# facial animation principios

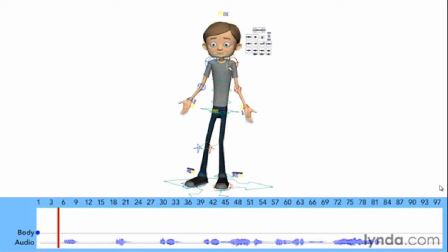And it feels like he's a little bit, feels like his weight is a little bit too far to his left, so I'm going to kind of bend the spine just to center him just a little bit,
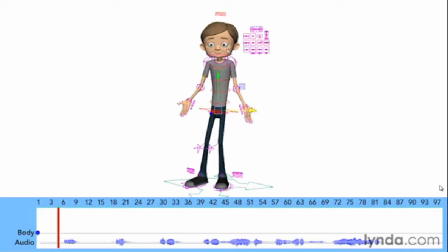and maybe even push his hips over just a bit. Now what I'm trying to do is just get him solid on the ground, so just get a good distribution of weight here. So I think some of this is going to be in the hips. So something like that. So again, I'm going to go ahead and make sure that we key this.
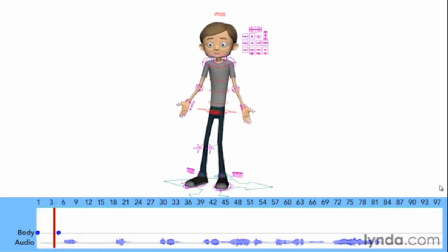So what we have here is he's just going, he's going I, and then we're going to go to the next pose. But one of the things I want to do is just make sure that I've locked in this pose. Now I can do this one of two ways. I can set what are called blocking poses. In other words, I can block out my moving hold,
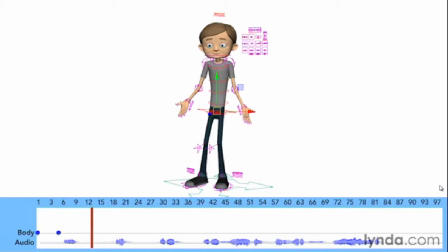or I can go into my curve editor and I can set my poses as stepped, which would just step from one major pose to the other. I like putting in blocking poses because it gives me more freedom with timing.
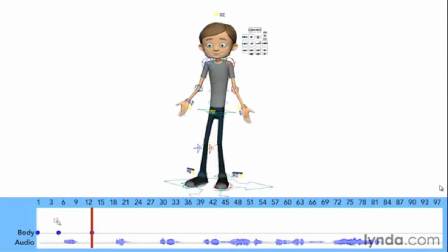So what I'm going to do is make sure that I've got everything selected, and I just want to make sure that I get a key for that. And I've got this right before he goes into this next little piece of dialogue.
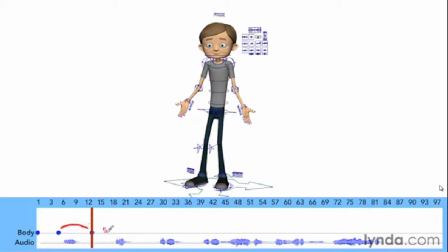So basically what we're doing here is we're creating a hold here, and then we'll create another key here for this next piece of dialogue. So let's go ahead to that next pose. I'm going to go right to just about the beginning of that line,
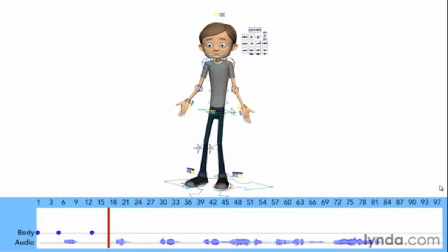and then I'm going to create another pose, but this time I want to actually just amplify that pose. So I'm going to push him down a little bit more, and then I'm going to lift up the arms, bend the elbows a little bit more, and bend those wrists out.
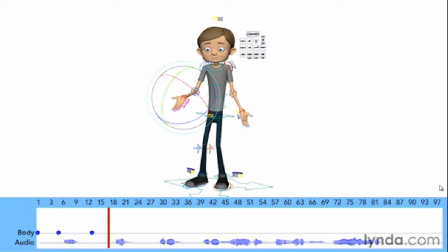So again, I'm just raising his hands as I lower the body. So that's just going to start to amplify that pose. And so every time he says I, it gets more and more intense in the dialogue, as well as in his body posture.
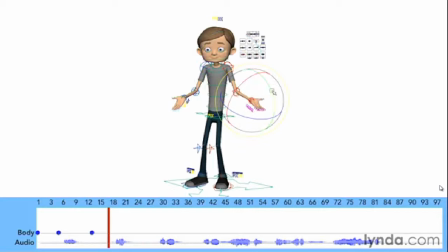And he's kind of confused as to what happened. So again, he's going to probably start to look away from the camera.
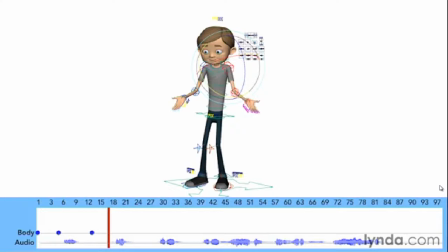Something like this. And again, make sure that we have a key for that, or keys for that. I'm just using one key just to represent the entire body, but obviously you would have many keys in your 3D package.
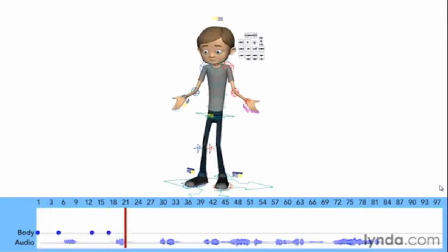So what he's doing now is he's going, so every time he says I, he goes up a little bit more. So let's just do one more of these. So again, I'm going to set a blocking pose here.
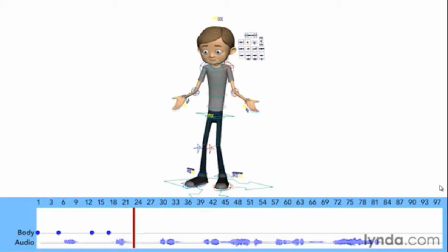So I'm going to make sure that I have all of these keyed. And then one more here. Right about here maybe. And again, he's going to go a little bit further down, and I want to kind of rotate his hips back,
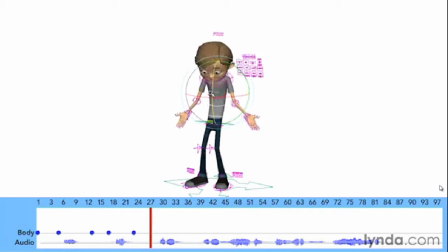and I want to bend him over at the spine, because this time he's kind of almost pleading. So he's kind of doing this, where he's kind of almost pleading to whoever he's talking to forgive him, or to understand that he didn't know that thing would explode. Right?
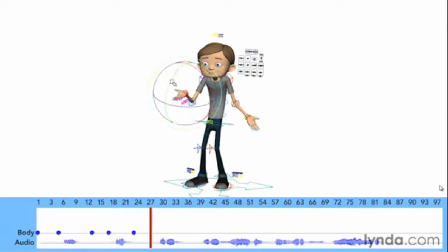Now, one of the things I notice is that when you start to animate a line of dialogue, you listen to it so many times that it becomes almost a part of your vocabulary. You'll start to hear it in your dreams at night and that sort of thing.
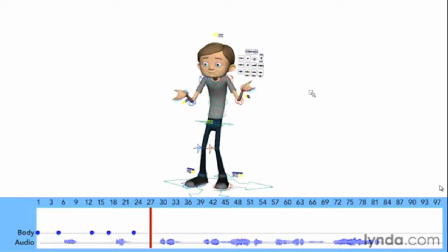I remember once where I animated a song, and it took me 4 months to animate the thing, and I was dreaming it by the end of those 4 months. Anyway, so let's go ahead and see what we have here. So we've got...
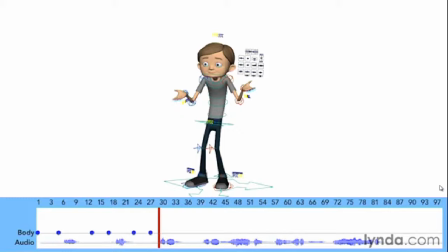Okay, so as you can see, I'm just working my way through this dialogue. I have a kind of a rough roadmap in my thumbnails as to where I want to go with my character. And I'm just blocking these in.